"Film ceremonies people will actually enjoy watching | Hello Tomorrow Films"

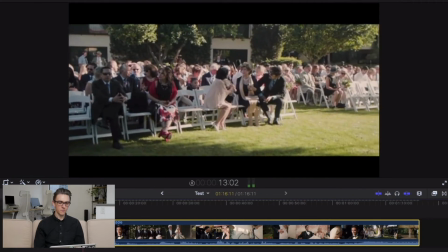My mother once told me that the ultimate test of love is to ask yourself if the world are ending and it came down to just you and another person in a rowboat
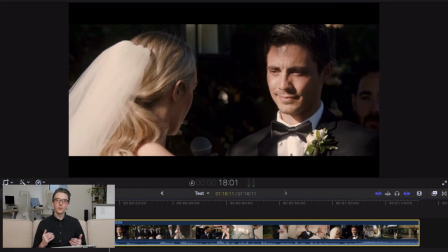so they've brought the audio in before we see the
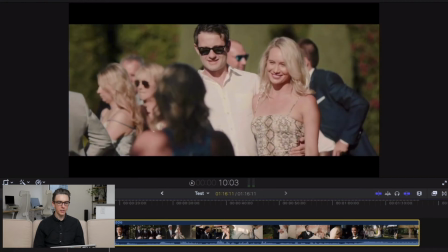bride okay we bring the audio in just after we see that
the guests have arrived so that's really easing us into it because now it's not just could
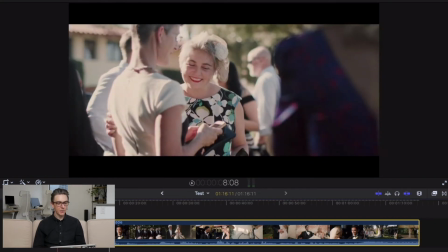you imagine what it would be like if they had waited to bring in that audio until
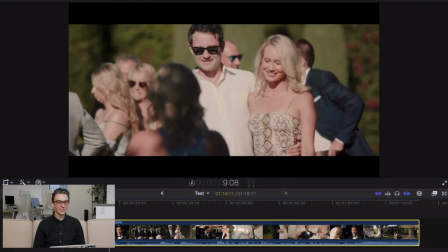we see the bride if if we didn't see the bride until that line it would be much more jarring and
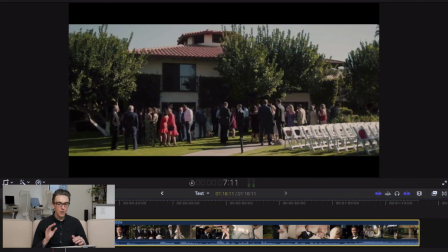less flowing it wouldn't it wouldn't ease into it at all so by bringing the audio of one of the speakers either the bride or the groom or the officiant into the edit before we see them we're getting that nice ease in effect okay so we've got the bride then we switch to a
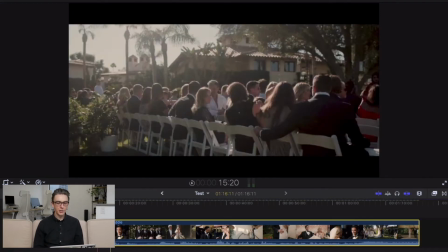shot of the groom so in order to get a shot like this there are
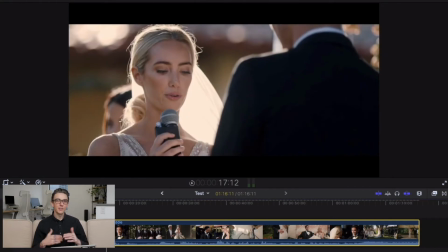there are different ways you could do this but the most straightforward way I would imagine is to set up two cameras one camera on the bride one camera on the groom and try to match those focal lengths so
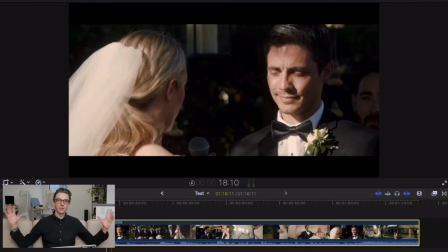you're not having you know a wide shot like a wide field of view for your groom and a tight shot you know with a long lens for your bride you want to have pretty much the same focal length the same look the same amount of compression on both of the faces so I
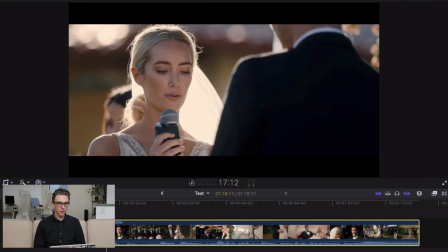think that's what they've gone and done here they've got one camera here one camera here and it looks like to me it looks like to yeah I would say that this
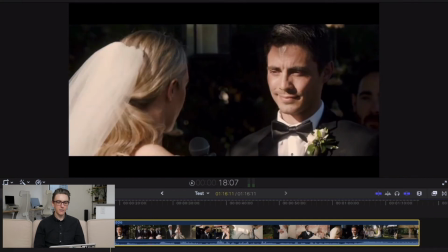this angle on the groom looks like it's on a tripod while this angle looks like it's on a monopod see a little bit more movement in the frame than this one but maybe maybe not
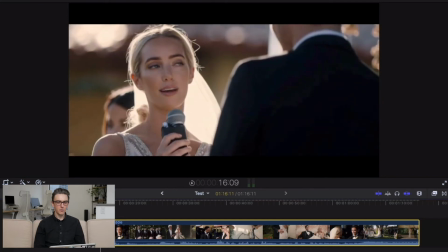they might both be mono pods or tripods but you want a nice steady shot on both of the of the people speaking here tight shots so you
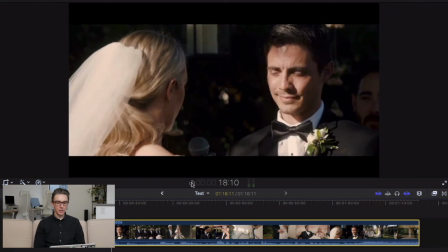can get these nice over the shoulder shots you can see here that there
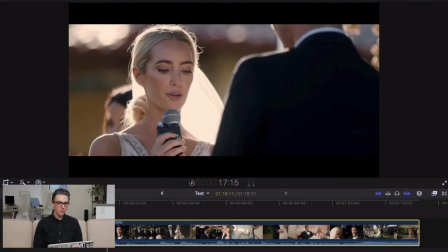is a it looks like a portable recorder taped to the microphone so that would be a redundant audio source so it's like they've got this feed coming through this SM58 going into the desk right then they're getting that feed they're
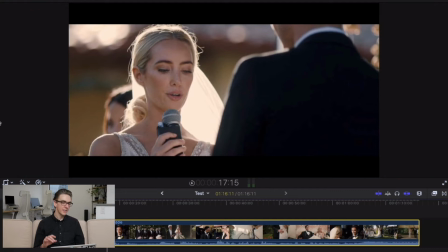recording that onto their recording devices but then they've also got this audio recorder attached to the microphone just in case something goes wrong so that's something to keep in mind and you know when
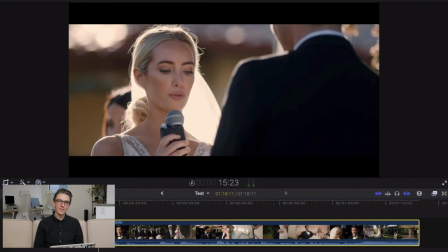you watch this and you're not analyzing it like I am now you don't you don't even notice that that is taped to there and they've used you know nice black tape it really blends in quite nicely so you don't even notice and the audio quality is just so much higher than it is if you you
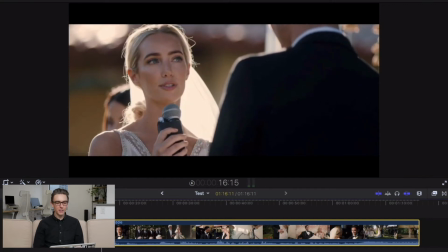know if you just relied on the groom's lapel mic for instance we see the bride she's talking to the groom then we get a reaction of the groom then
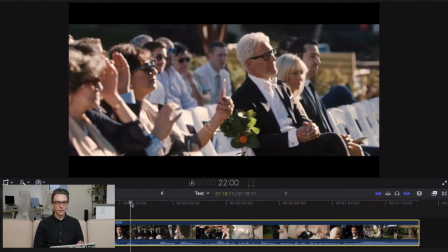when she turns to the audience we see the audience so we're it's not it's not a complicated edit you know she's we're just we're
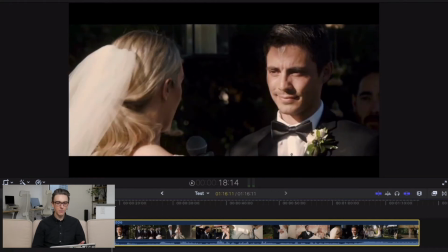showing the audience what they expect to see where if she's talking to someone we expect to see that person if she's looking at someone else we expect to see
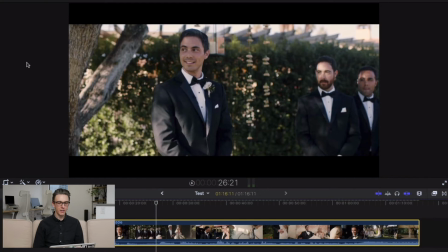them then we cut just to the groom waiting for the bride and you can see where this is going the next shot is most likely going to
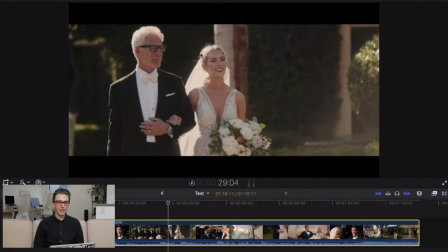be the bride coming down the aisle there we go with the dad that's such a nice shot I love whatever this is I guess it's like a flare I don't know if that's a natural flare if that's in post that looks really really nice so we see
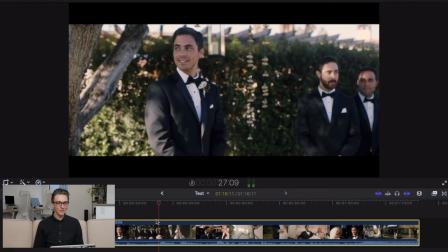him we're not gonna wonder who that voice is coming from right that would be weird but yeah we see him then we see the bride coming down the aisle